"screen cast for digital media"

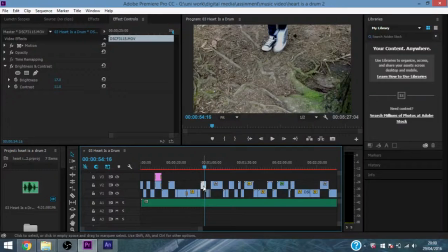Especially this footage here, I had to turn over the brightness quite a bit and just bring out the contrast so you can see these roots here nicely.
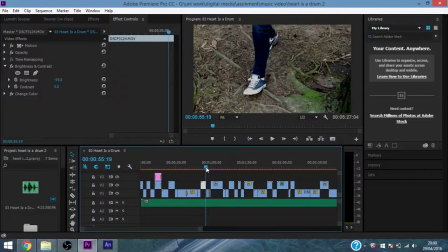Coming up is this is an example of a glitch shot.
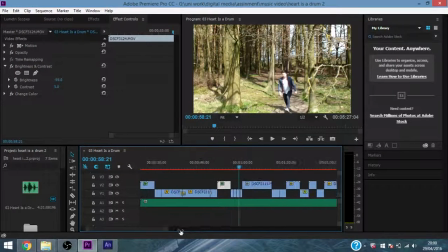So I edited, this is one same piece of footage, but I just sliced it using the slice tool, or the razor tool, and deleted parts of it out so it appears glitchy, obviously going forward.
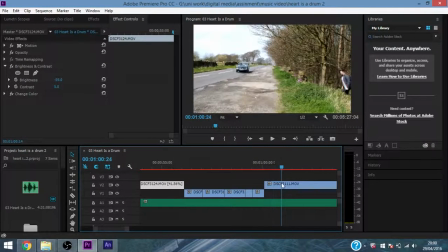Okay, so this is where the car comes in,
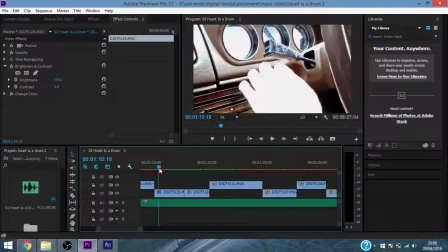and we have examples of close-up shots of the key being turned and handbrake being put on.
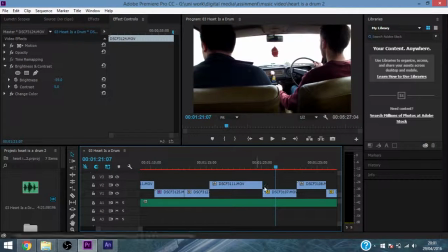So now we get into, this is an example of a slightly slower piece of footage. As I've explained, there is quite a lot of slow motion footage in this piece. To do this, I edited
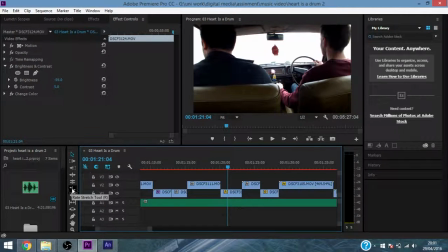where I wanted the edits to be, and then I just simply got this rate stretch tool and stretched it out to how I wanted it to be.
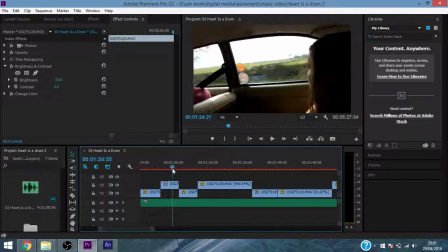Moving on, side angle shots.
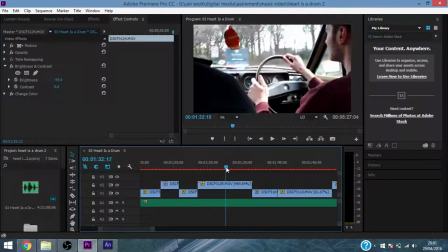This is a good time-lapse shot of the driver and the car driving along.
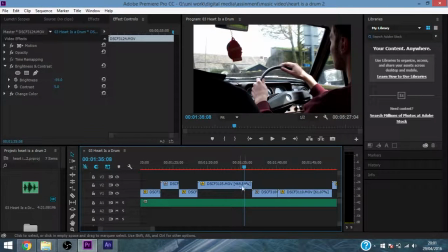As you can see, this was sped up by 469.54%, using the same rate stretch tool.
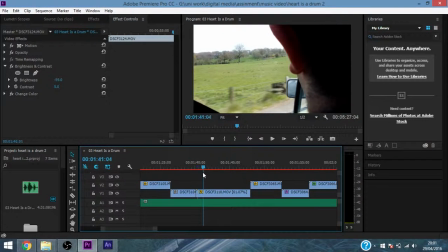Another over-the-shoulder shot, similar one here. This is another time-lapse, and then again this was also color corrected, this piece here.
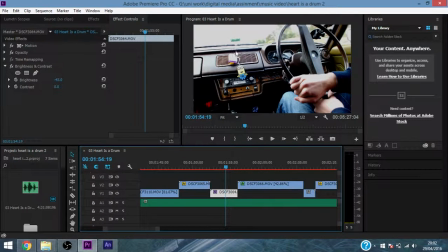So I turned the brightness down mainly to try and get rid of this overexposure.
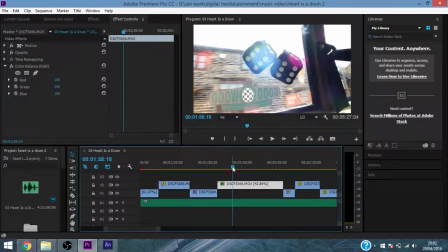This shot was slowed down again, and I also bring out the reds
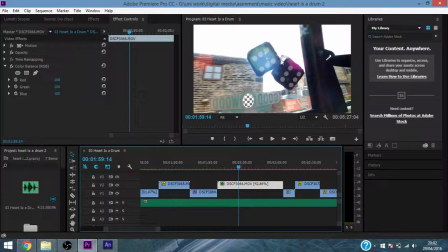in the shot so that you get a bit more the emphasis on the lens flare.
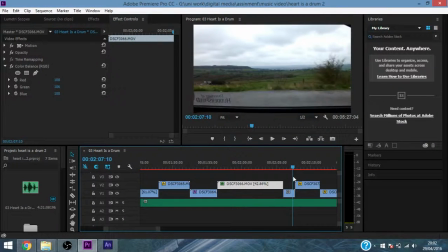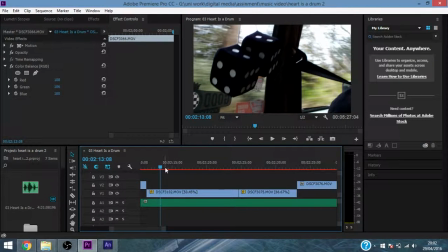So this is a nice show of a slow motion panning shot, panning around the car.
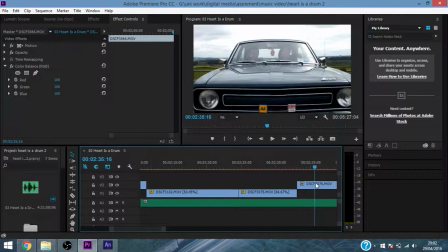And as we get to Castle Hill, it's a profile shot of the car.
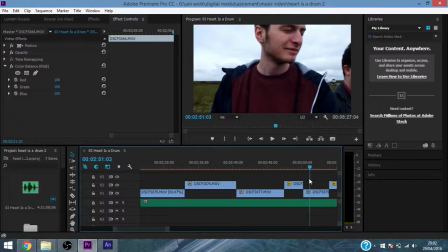Just more walking around. This is a example of Dutch angle tilt.
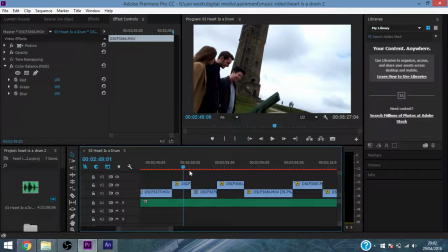So it's slightly on its side, a bit more. This is more point of view shots.
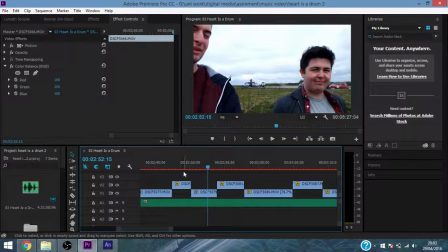So as I explained in my plan, this is meant to be sort of a home footage sort of set film, especially at this point.
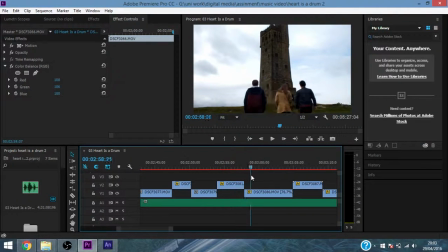So I've tried to put a few point of view shots in there. More slowed down footage.
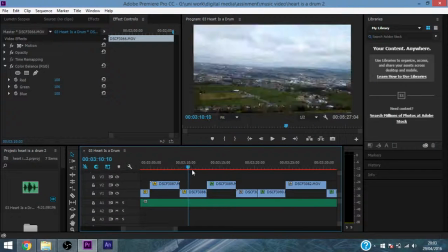And now we get into sort of slightly more quicker edits,
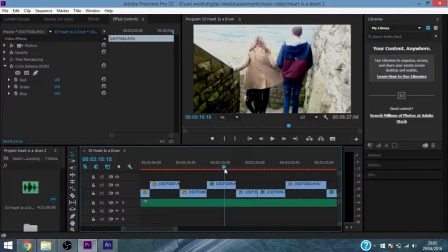usually lasting around 4 or 5 seconds. This piece of footage, again, I had to take down the brightness quite a bit.
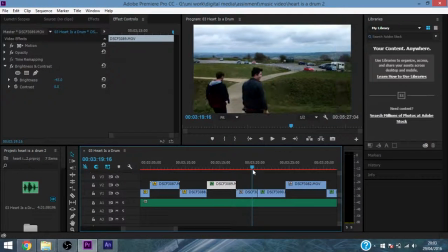Another point of view shot. This is a point of view shot, and then I sliced it and then slowed this second half of it down.
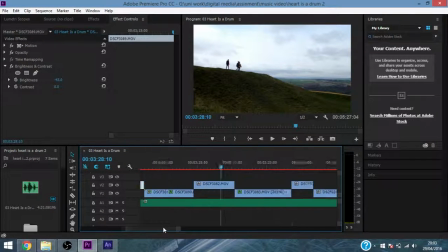This is a nice shot of a wide angle shoot,
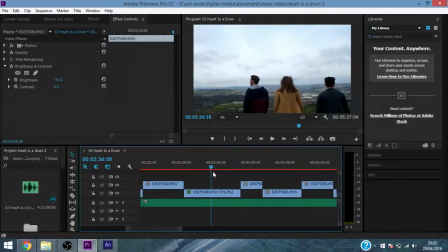and then this I still say sort of over the shoulder.
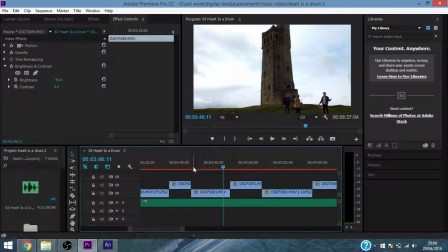And like I said in my plan, a lot of this footage is sort of B-roll. I put the camera up and sort of try to recreate a spontaneous sort of like event that happens.